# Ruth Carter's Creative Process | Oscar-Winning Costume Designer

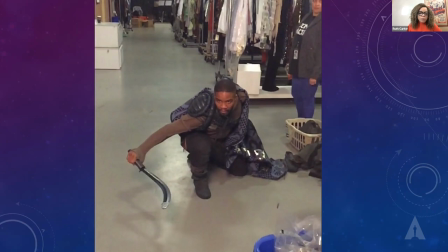29:23 And once they saw our video, they approved the blankets.
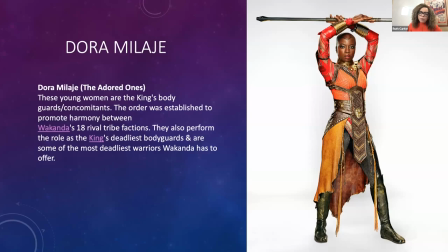29:30 The Dora Milaje, the highest ranking female force in Wakanda, Dora Milaje means the adorned ones.
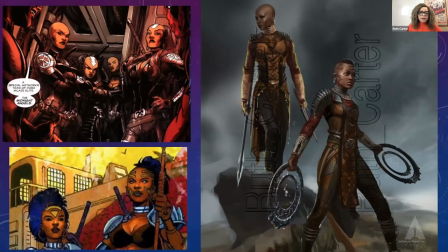29:39 And these young women are the king's bodyguards. Here's how we created their costume. On your right, you see the costume illustration that was done by Anthony
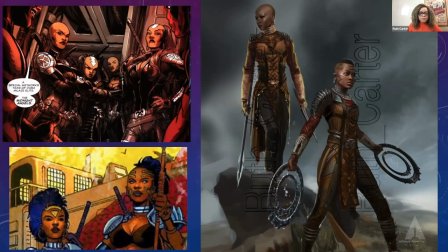29:53 Francesco of the Marvel Design Group. On your left, you see the comics, and they're quite different. Their costumes are quite different in the comics. And that's because Ryan Coogler, our director, really wanted them to be seen
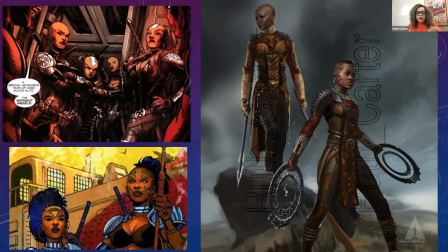30:09 seriously in uniform and all of their vitals covered because they're fighters, not cheerleader skirts and bikini tops, but actual
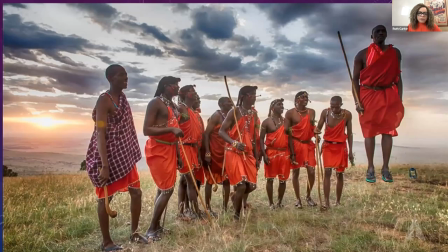30:24 costume design that would represent many areas of Africa. So we started with the Maasai, and I thought we need to bring up the red. We need to show this beautiful, vibrant red of the Maasai.
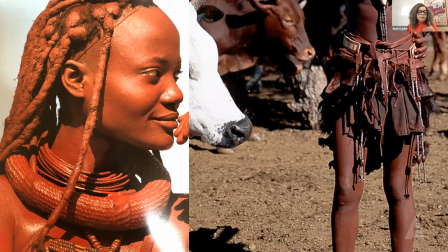30:41 And then we went to the Himba women who adorned themselves with the shea butter and the clay, and they put it in their hair and on their bodies. And also they take the calfskins and they stretch and adorn the calfskins and create costumes.
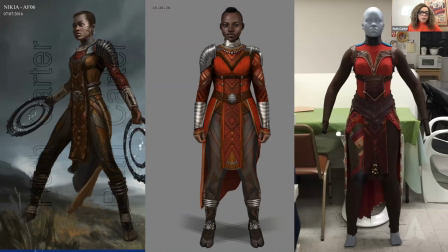30:59 We took all of those elements and we turned the illustration that was done by Anthony. We turned it forward. We added all of these elements to this costume, including beadwork.
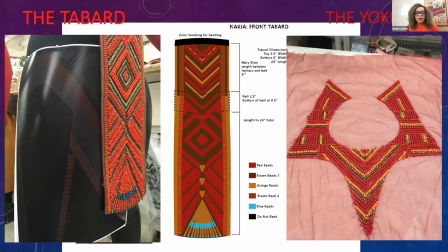31:12 And as you know, beadwork is a very, very common artistic element of Africa and has several meanings.
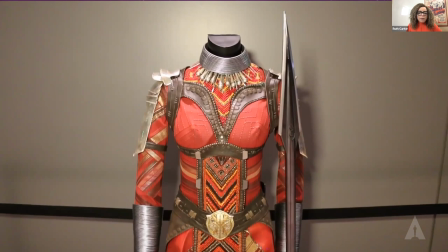31:22 So this is how our costume came about. We created a tabard.
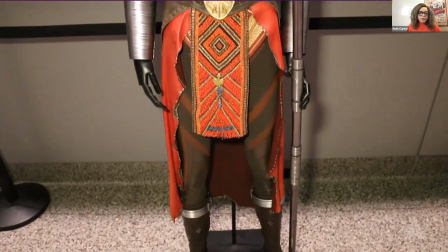31:29 We created the Himba leather that centered around the body and honored the female form.
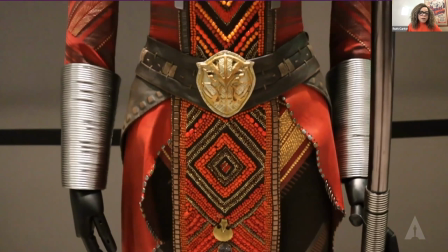31:38 Also, there was a back skirt that the leather was stretched and adorned in the same way that the Himba women do.
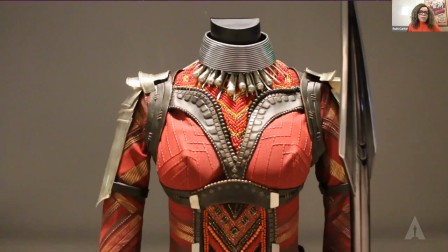31:46 The Turkana tribe was our inspiration for the beadwork.
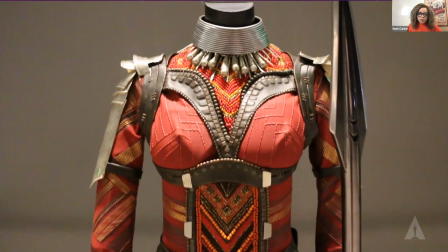31:51 And we also had a scarification. So we wanted to show different ways of showing beauty, as scarification is a form of beauty.
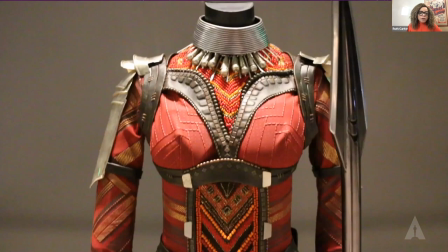32:05 And we took the neck rings and the shoulder armor, and we put a high sheen on them.
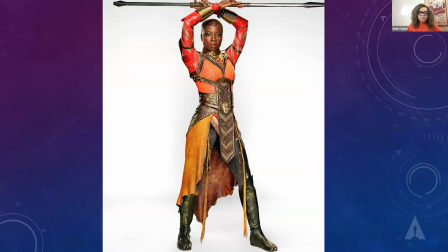32:12 We plated them so they would look like jewelry. And this is Okoye as the Dora, the leader of the Dora.
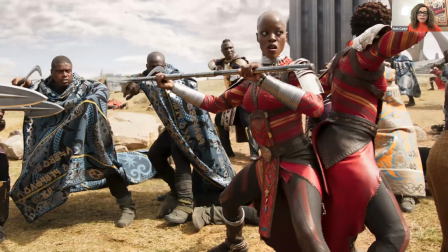32:23 So you see how you can take culture and apply it to a superhero model.
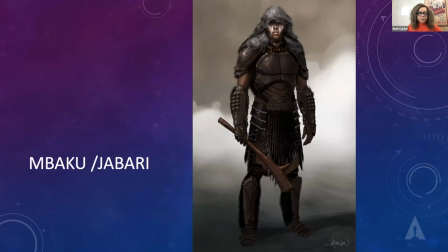32:31 And that is called Afrofuture.
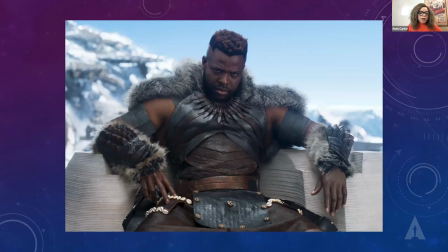32:37 I mentioned M'Baku, who is the fierce warrior of the Jabari tribe. You might remember him in the film. And he says, "We are vegetarians." Well, we wanted to honor him and his character from the comics in a beautiful way.
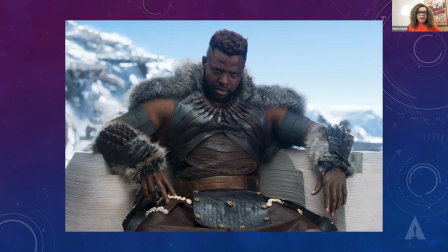32:56 You know, they honor the silverback gorilla. And in the comics, you know, he has a gorilla face and it's very derogatory and, you know, a sign of the times. So we decided to give him a more honorable costume.
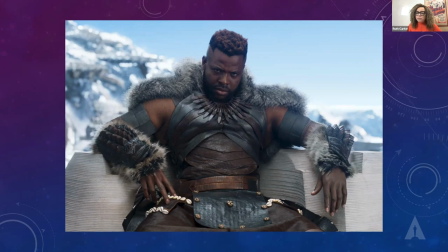33:15 And we put the silverback fur on his back like a cape. And the cape was silver tipped, but very hard to stay on his shoulders. We tried everything, and the only thing that would keep that cape up there was refrigerator magnets.